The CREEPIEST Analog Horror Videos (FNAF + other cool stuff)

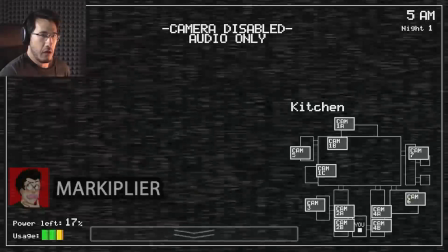I believe the lore was only so interesting to us in the first place because the spooky premise and scenario in the first game was so strong.
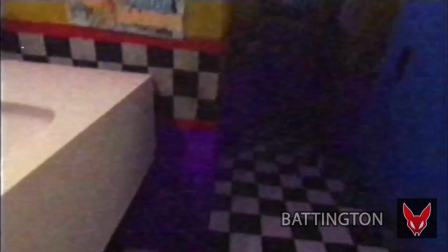I feel like Battington Scene proves that none of that complexity is necessarily required to make FNAF great.
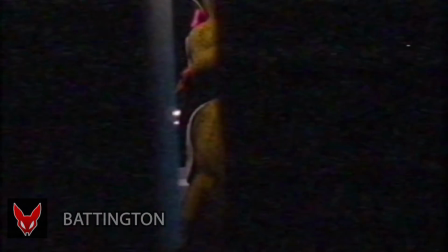I've shown Sound Response Check to many friends who have zero knowledge of FNAF, and they still find it quite unnerving.
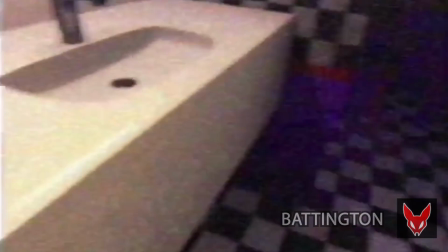Being in an enclosed room with only a single exit,
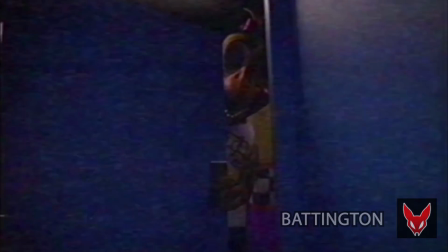and a physically imposing figure that you cannot overpower standing between you and it, that's a scary scenario for anyone to imagine.
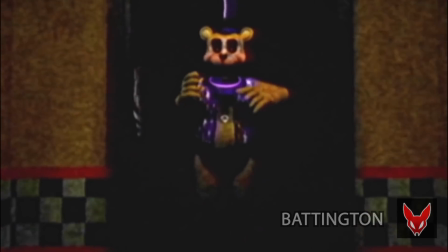It helps Battington Scene stand on its own, even without dictionaries of lore behind it.
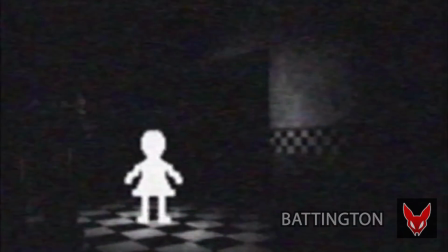That's not to say the video doesn't align itself with the existing FNAF canon. It absolutely does.
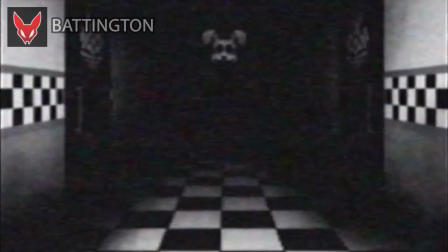Sound response check, as well as most of Battington's FNAF content,
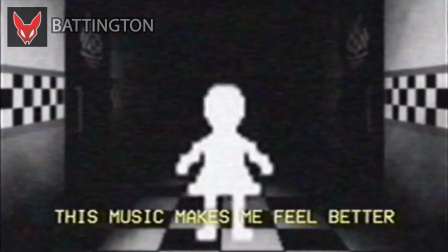focuses primarily on retelling what I feel is one of the most interesting aspects of the FNAF story and one that is ironically completely neglected in the game,
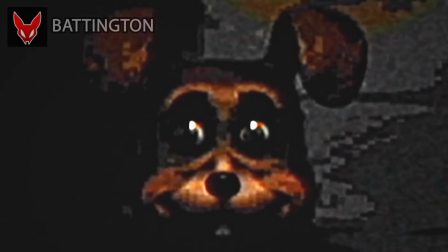the details of Afton's crimes. Throughout Battington's series, we witness the five victims lured into the back of Freddy's.
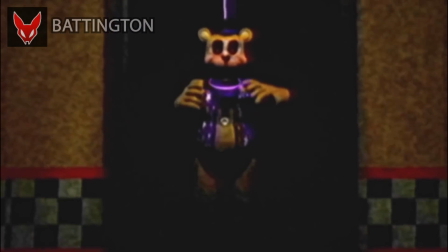We see firsthand, and often in first person due to the use of found footage, just how horrifying a scenario their place did.
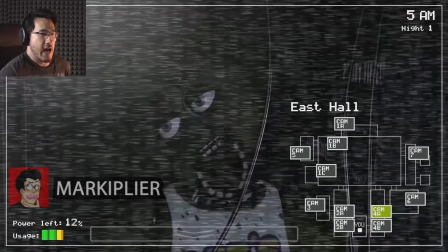When FNAF 1 first came out, this was the kind of stuff that the game left up to our imaginations, and it made the concept all the scarier.
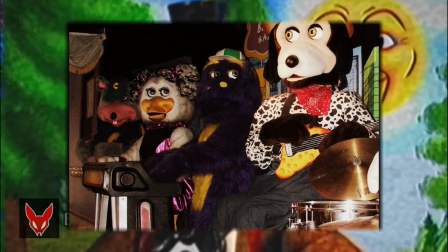Those of us old enough to have actually been to a Chuck E. Cheese were able to imagine being there,
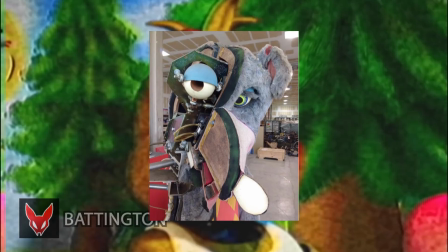alone, stalked by a giant creepy robotic rat, and it spooked us. That premise is so strong and it resonated so well with people.
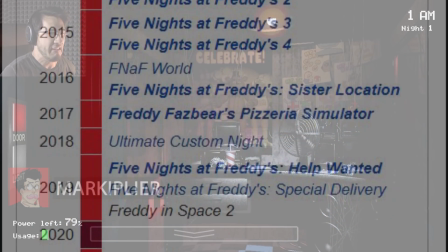The entire FNAF series has essentially rode its coattails for the last eight years or whatever.
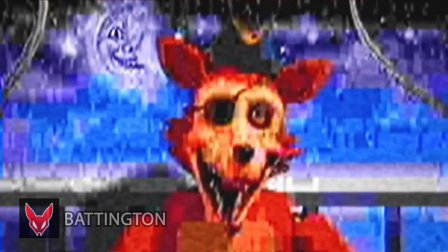Honestly, I never thought that anyone could adapt those scenes in such a way that they'd be scarier than what I had imagined.
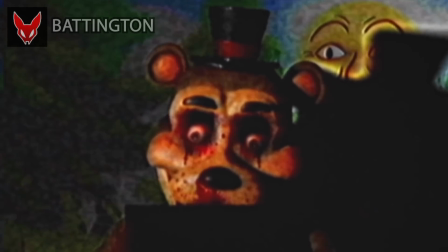Adaptations almost always tend to be underwhelming when we've built up these events in our heads for so long.
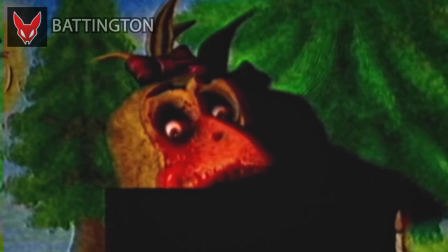Imagine my surprise when I found that Battington not only met the expectations I had for these horrifying scenes, but exceeded them in every way imaginable.
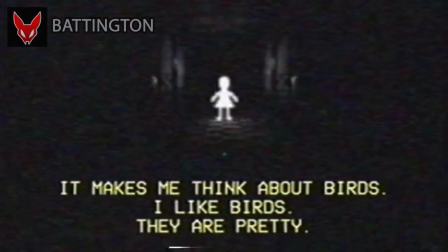The content is scary, really, really unsettling. It's essentially a how-to guide for effective analog horror.
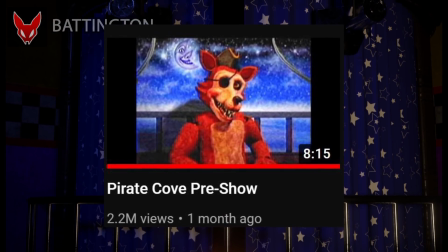There was a whole recent debacle with the latest upload in the series, Pirate Cove Preshow, which was taken down by YouTube for being too scary or something dumb like that.
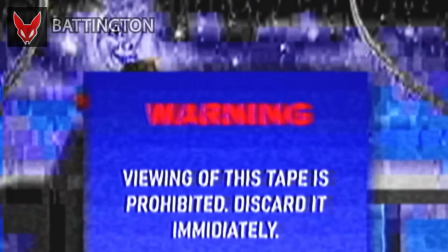Fortunately, it's available again and I highly encourage you to check it out if you've enjoyed what you've seen so far. Link is of course in the description. This video leans heavily on some composited renders that are quite spooky to look at.
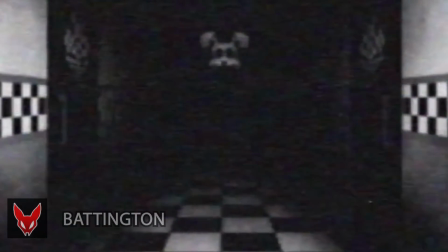It features Afton, who actually comes off as menacing instead of the bumbling idiot we know from the games.
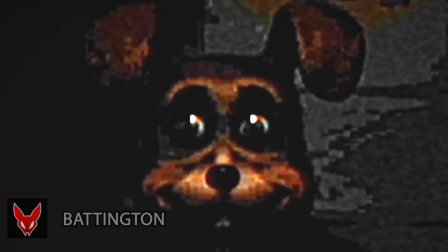Instead of emphasizing the mad genius part of his personality,
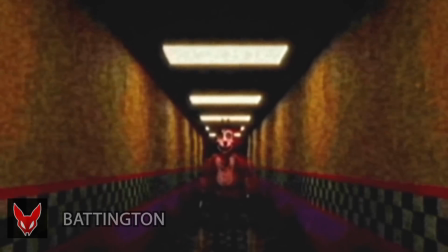we see the much more twisted and concerning side of Afton, the one who lures and stuffs victims into robotic suits.
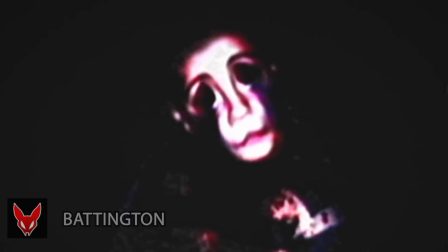I know that some people find distorted faces goofy. I admit it's become a bit of a played out trope recently.
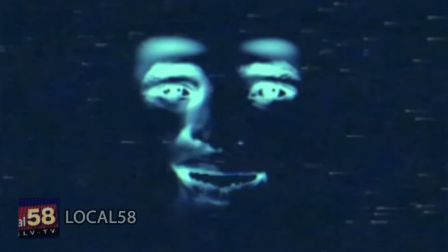Between the Walton files, the Mandela catalog, Local 58, it does kind of feel like every analog horror series is doing it.
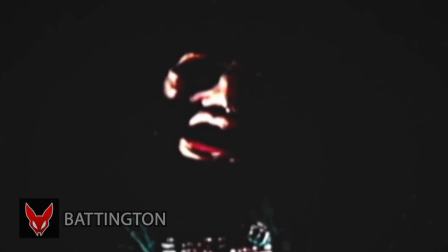However, I do think Battington is quite good at it, and the distorted faces we see in their content are pretty creepy looking.
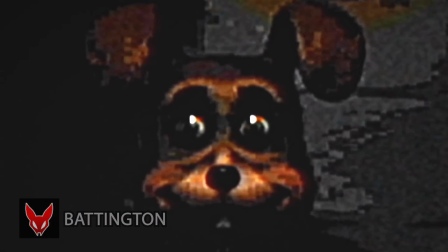They're also used rather sparsely which enables them to retain their shock value for as long as possible.
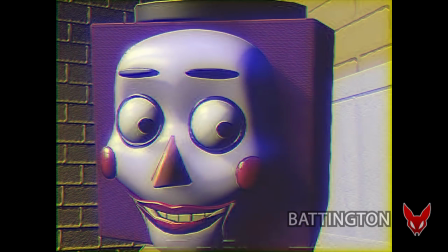Baddington's non-FNAF content is excellent for all of the same reasons,
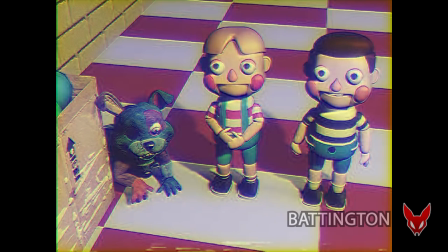so if you enjoy really spooky FNAF and FNAF-esque content, I highly encourage you to check their channel out.
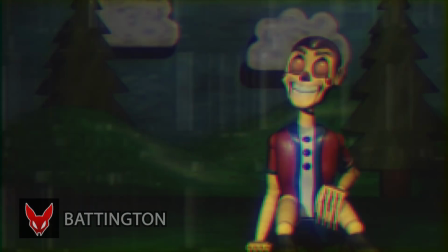Just be aware of any content advisories and don't watch anything that you think may upset you.
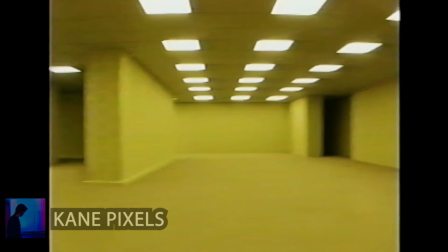I think the analog horror genre as a whole has enabled individuals to depict surreal,
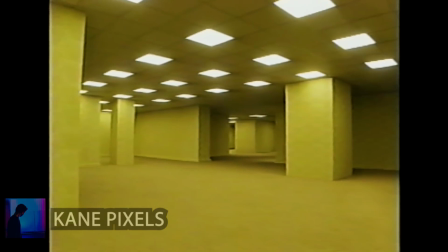impossible locations and scenarios in a realistic yet affordable way.
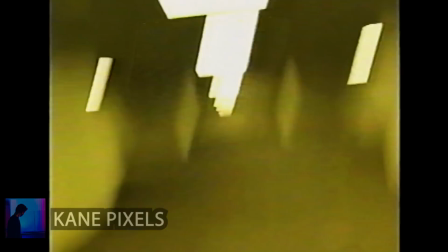While it isn't FNAF content, Kane Pixel's recent Backrooms found footage tape is a great example of this.
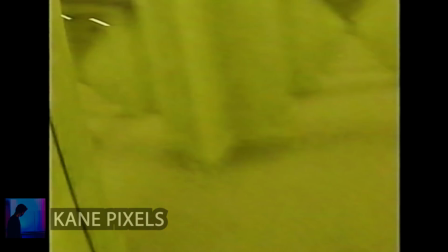The use of found footage, analog distortion, low resolution, and tinny cam quarter audio allows creators to sell visuals that just wouldn't look realistic in higher fidelity.
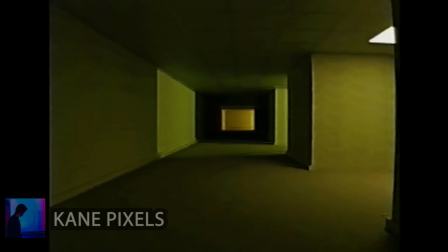The entire settings for the Backrooms video is impossible. You would need to build a massive set to film something like that, and that would be ridiculously expensive.
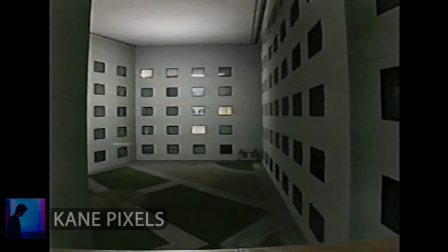Animating it in high definition would make it look a lot less realistic without a huge team of professional animators.
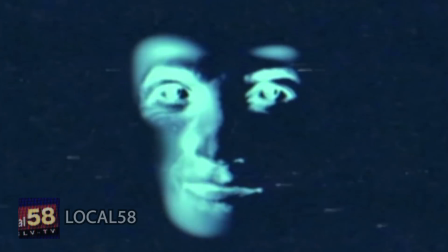The whole analog horror genre, which I absolutely consider FNAF to be a part of,
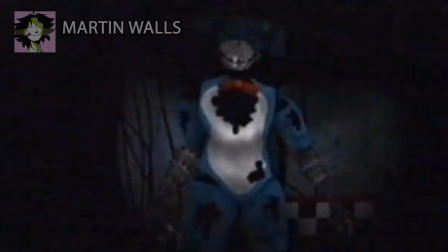has enabled creators to depict plausible but unrealistic scenarios in a really convincing way.
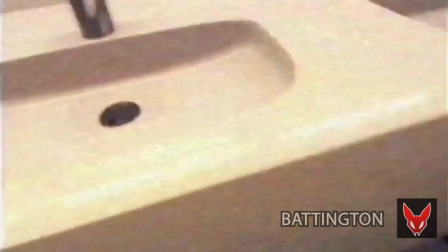The shot design is also super important. Note how in both Baddington's clip as well as the backroom's video, we don't ever get a super clear look at the antagonist.
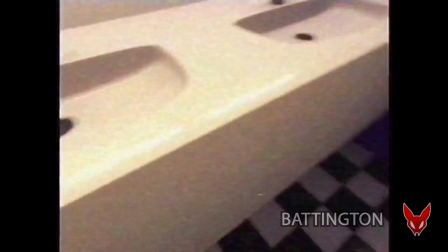In Baddington's clip, we first see Chica leering in the entryway, cloaked in shadow.
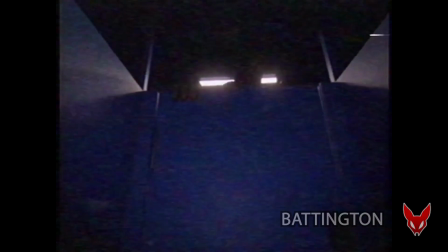The next scene is viewed through the slit in the stall door, which obstructs our view of Chica. In the final scene, Chica is standing behind a door for most of it, and even when we do see her,
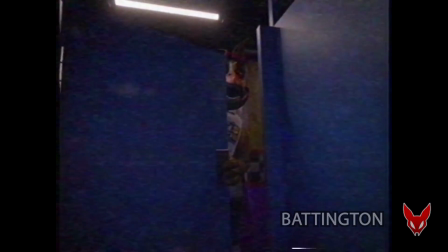the protagonist's perspective means the chica is being lit from the fluorescent lights behind her.
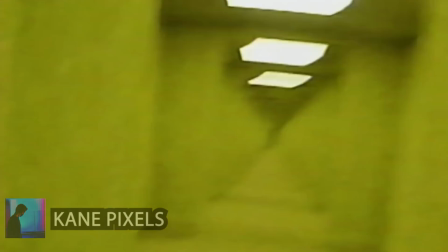By using the monsters sparingly, they stay spookier for longer.
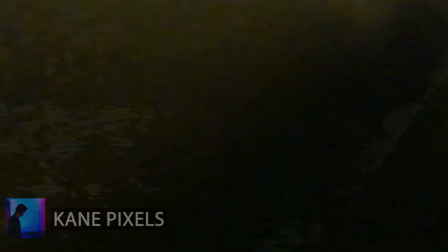By preventing us from getting a great look at them, it's harder for us to spot imperfections that break the illusion.
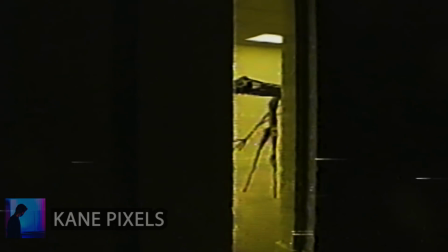The back room's monster operates in a similar way. The protagonist is fleeing from them and only steals a glance at the creature every now and again.
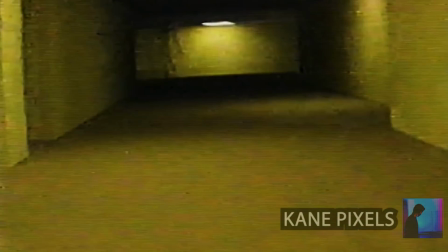This makes attempts to freeze frame on the entire monster pretty futile. It just appears as a blurry mess due to the motion of the camcorder.
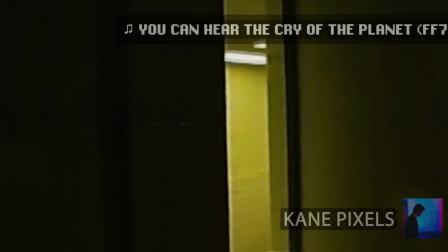While this technique allows for scarier content at lower budgets, Baddington and Kane Pixels are particularly masterful at effectively implementing analog horror into animation.
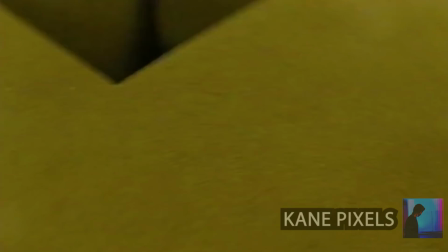Sure, we don't ever get a great look at the monsters in these clips, but it works because the shots all make sense in the context of the film.
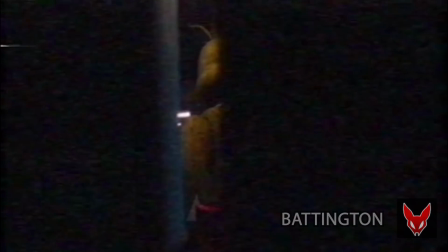The girl is hiding from Chica in a bathroom. It makes sense that the shots are through a gap in the bathroom stall.
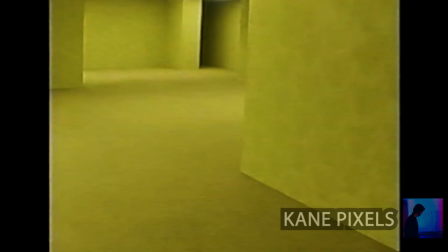The protagonist of Kane Pixels' backrooms footage is fleeing for their life. Of course they aren't focused on getting a great look at whatever the heck is chasing them.
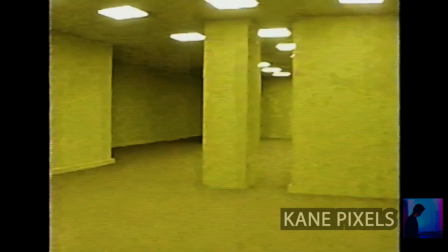This meticulous shot planning makes it less obvious that these techniques are being used. Bound footage videos often take place from a first person perspective.
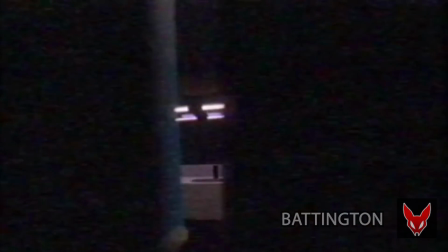If the person holding the camcorder is acting in a natural way that makes sense for the situation they're in,
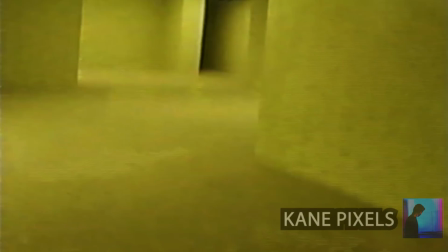it becomes a lot harder to notice that more complex fantasy or science fiction elements are being deliberately obstructed.
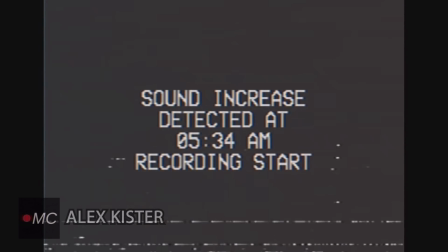Up until this point, most analog horror series had to be really sparing with their animation, as their budgets are low,
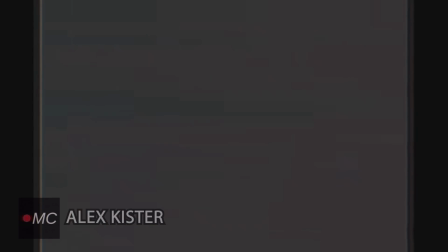and allowing composited images to remain on screen for too long makes them look a lot more obviously unrealistic.
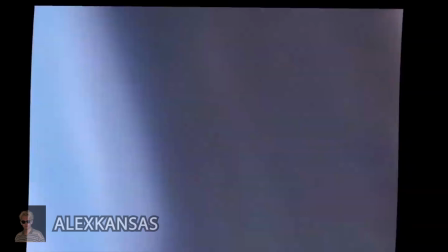I really enjoy series like the Monument Mythos and the Mandela Catalog, but I don't think anyone would say their visuals are particularly realistic.
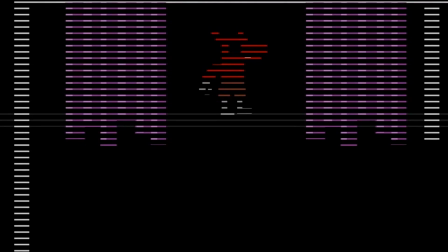It's really difficult and expensive to do that. This is why we see the Atari-style minigames in the FNAF series, and it's why series like The Walton Files, Petscop,
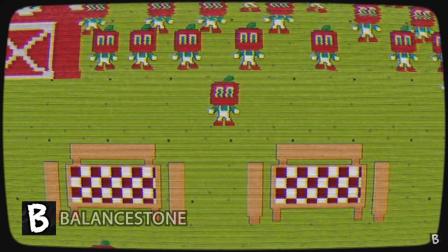and even Andy's Apple Farm, which itself is just straight up playable, rely on retro game aesthetics as a vehicle for storytelling.
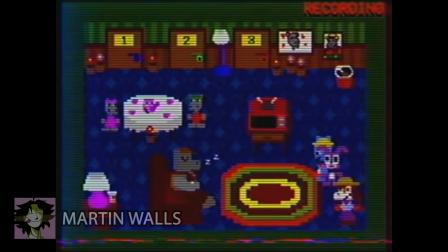It's a really affordable way to create animated content that takes place within a video game.
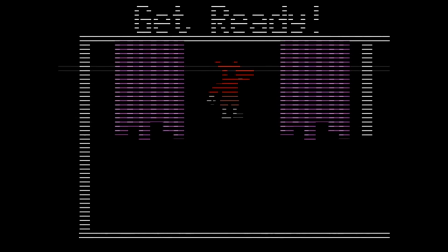This keeps simple animation from breaking immersion with the story.
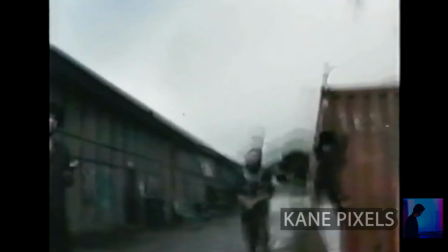This is why I think it's so exciting to see independent creators like Baddington and Kane Pixels absolutely crushing it with plausible, near-photorealistic videos.
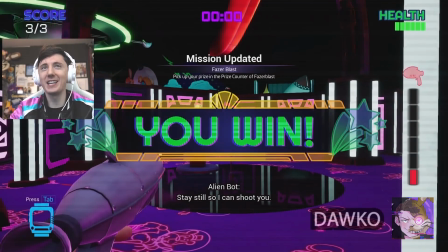Sometimes higher fidelity is worse. Security Breach is a much clearer, sharper game than its predecessors, and that takes away from some of the horror.
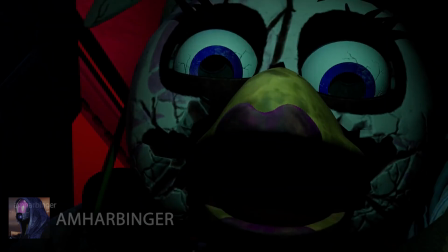We constantly get great looks at the animatronic models, and while they do look good, they become too familiar to be scary.
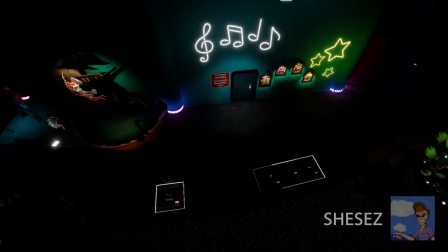The game somewhat amends this by having them wither throughout the course of the night, but the Mega Pizzaplex is still simply too bright and the enemy counters are too frequent.
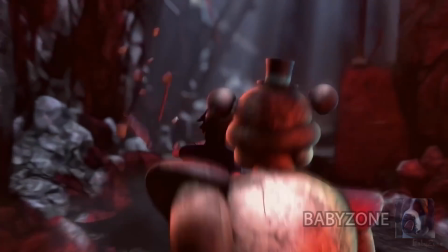The assets will never stay scary for long in a circumstance like that. The fluid movement of the animatronics also takes away some of their intrinsic terror, in my opinion.
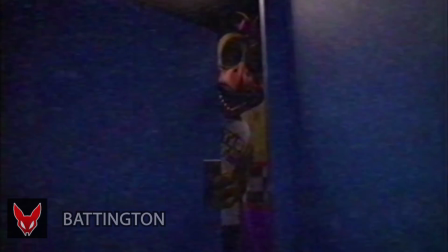Compare Security Breach to Chica in Sound Response Check, or the Monster in the Backrooms video, and you'll see the difference is night and day.
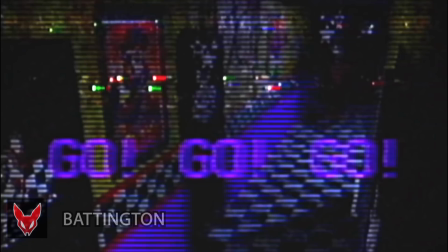Part of what makes animatronics so creepy is their uncanny robotic movements. And Security Breach kind of missed the mark on that one.
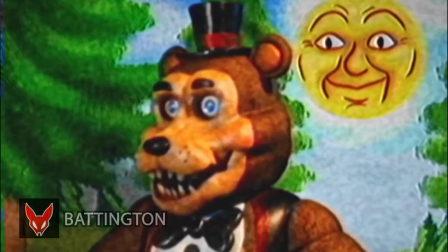Fortunately, we have creators like Battington, KanePixels, Phil from FNAF+,
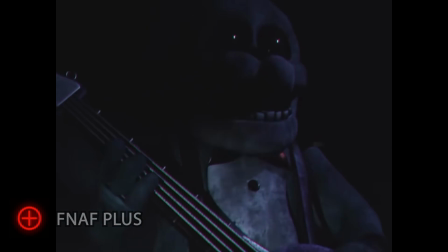and others putting a lot of effort into creating high-fidelity, realistic, scary experiences.
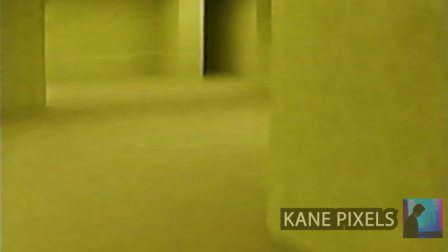Even cooler, they're doing it independently and without huge budgets and without tons of support. I've seen a lot of mixed feelings about Security Breach.
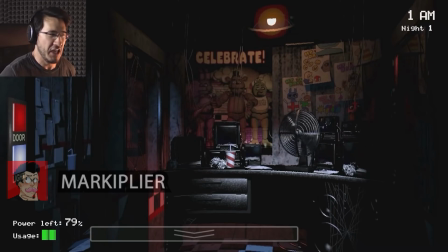Some people like it a lot, others find it to be too great of a departure from the aesthetic of the earlier games.
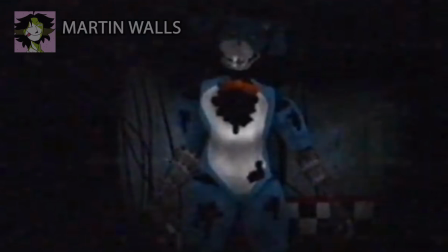If, like myself, you find yourself in the latter group, I highly encourage you to check out the creators featured in this video.
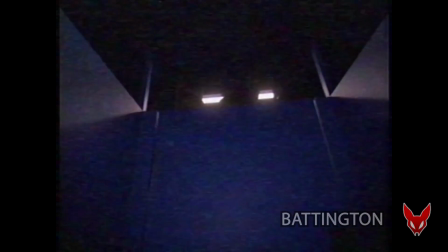Links are as always in the description. And next time someone tries to argue that FNAF was always silly and it wasn't ever scary, show them the start of sound response check and see what they have to say.
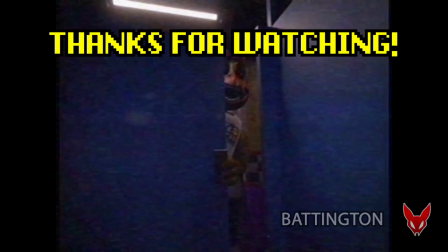Thanks for watchin'.
Baby bird! No chica, you're scaring me!